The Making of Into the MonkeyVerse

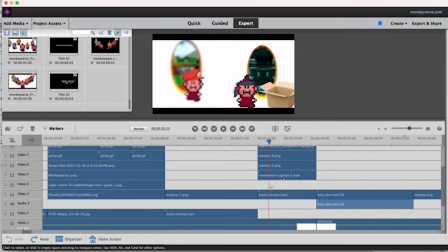[8:04]
I should also note that all of these monkeys, variations of MonkeyNess and Bubble Monkey, were made just simply by using a Photoshop file of the same version of the monkey and editing it, and then once I saved that version of it, reverting it back to its original state so that they could all have a consistent size.
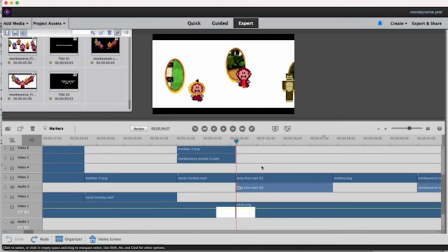[8:24]
This was the most difficult shot to do in the entire production. Down here you can actually see on the timeline it's simply called longshot.mp4. This is a completely different video file like the magenta screen files.
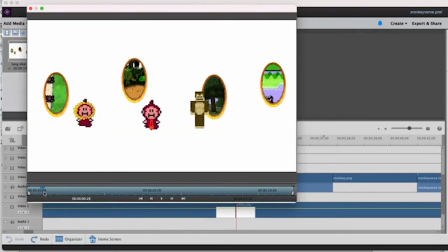[8:37]
This is the long shot file where you can see it is actually just the entire shot in one frame. This is roughly 15 different video layers layered on top of each other.
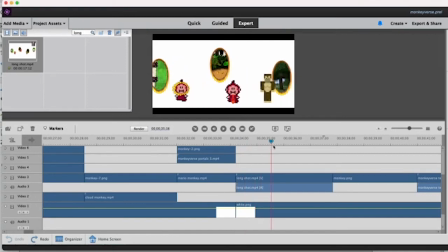[8:50]
And then in the final shot, I just have it zoomed in a little bit and panning across by keyframing it so that the camera moves.
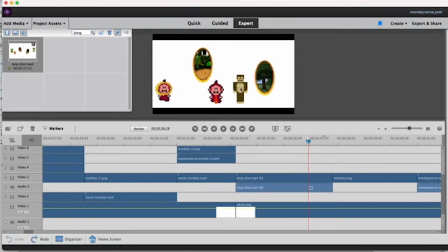[8:59]
I also just thought it would be funny to have Minecraft Monkey be a Minecraft character. I don't know much. But these types of bigger scale shots of different worlds and portals and monkeys all in one shot were created using essentially a file like this.
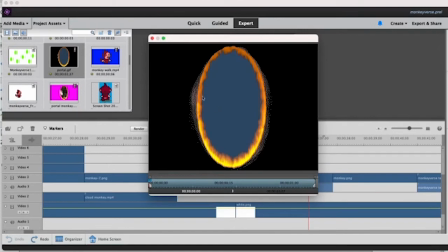[9:18]
But essentially I found the dimensions of this portal that I found online, which by the way was one of the hardest processes because I couldn't quite find the right portal I wanted, and this one has all these bits on the end, but essentially they are so far away that you can't even really tell, and they just kind of look like particle-y, which I think kind of goes with its weird science fiction sort of look to begin with.
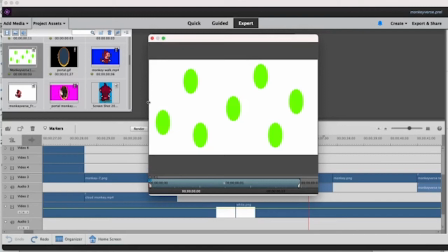[9:38]
Anyways, I found the dimensions of those and made a bunch of green screen files in Photoshop in one large canvas. And then I saved that so that I can green screen these out and then simply put this big portal,
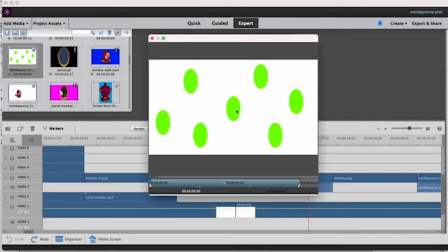[9:55]
which I would then blue screen out the middle of this and put it around this like a border rather than having to do anything else.
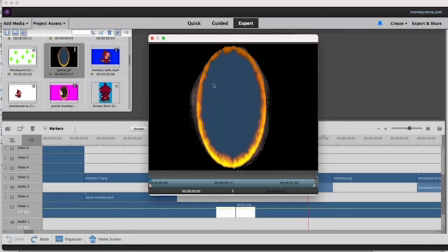[10:02]
Because if I were to green screen this out or blue screen this out, it would simply show the white of the canvas.
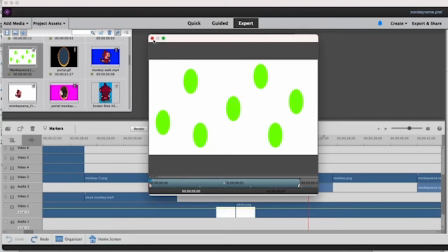[10:10]
So I had to have a green screen behind that as well. So we were working with 2 layers of green screens in any given shot with a portal in it, essentially.
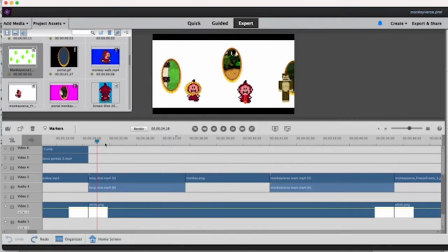[10:17]
But yeah, this long shot's one of my favorites just because a lot of work went into it.
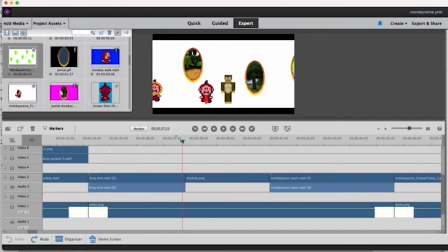[10:22]
And there's even one that you probably saw in the long shot file.
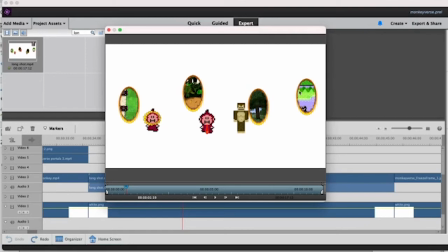[10:27]
This is one you don't even see for more than half a second maybe. And this is the Kirby World, as you can see from the enemies and such. And there is actually no Kirby monkey. I just simply wanted to throw in another one to make the shot feel that much bigger than before.
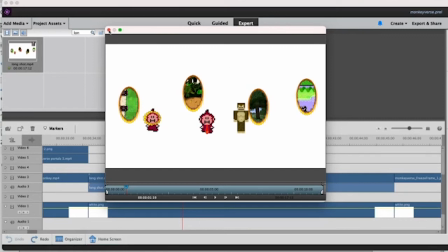[10:42]
So you see this on the very edge of the screen briefly. Yeah, there it is. You see it right on the edge here.
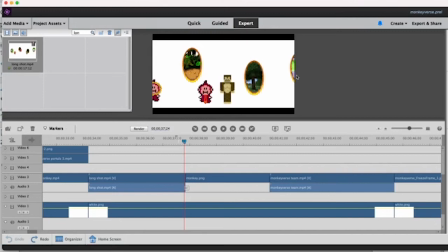[10:47]
And no Kirby monkey jumps out. No Kirby monkey was ever created. Because frankly, I didn't know what that would look like. The idea of just making a monkey completely pink felt kind of weird because I felt like it kind of looked gross and body horror-ish because it would just look fleshy since the skin color is pink to begin with.
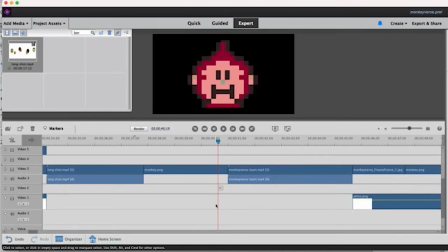[11:04]
By the way, this entire white background is simply just a white JPEG or a white PNG placed behind,
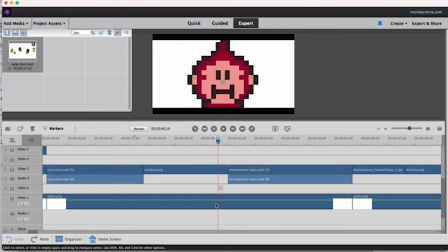[11:12]
and it can be taken off of any given amount of shots or whatever.
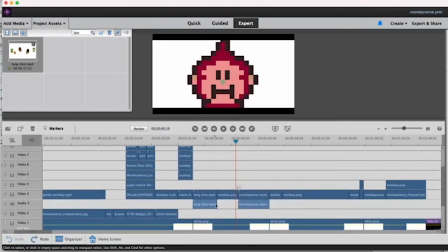[11:15]
And the reason I went with white for the background, because without spoiling it, Mother 3 ends on a white screen.
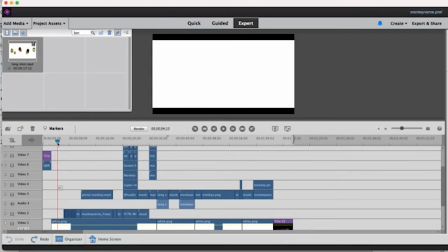[11:23]
The last thing you see before the game is over is a white screen. So what I decided was, since it ends on a white screen and then the inevitable question became what's next for this channel, I decided to resume it right from that point on the white screen. So this is technically taking place post Mother 3, but not canonically.
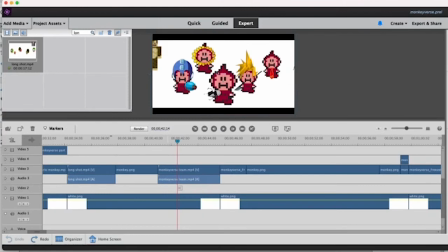[11:41]
It's very fanfiction-y. The MonkeyVerse team shot, as I've dubbed it, is also its own separate video file. This was done more so for convenience purposes, just so there wouldn't have to be so many layers working in here.
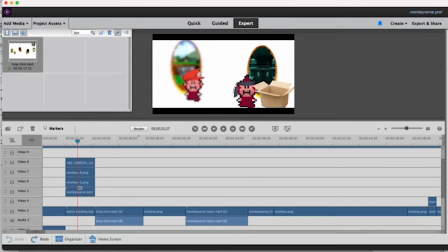[11:52]
Because with this single shot of only 2 of them and these portals, you can see there's already like 6 or 7 layers.
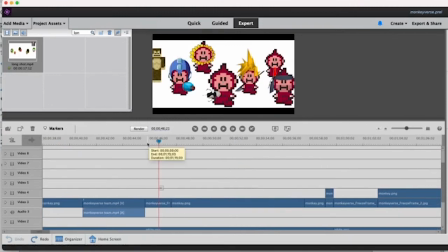[11:58]
So I just decided to put this in its own thing, and it's simply just the pictures there, but they have a pretty powerful pose going on. And I keyframe to slide in the other monkeys who walk into the shot.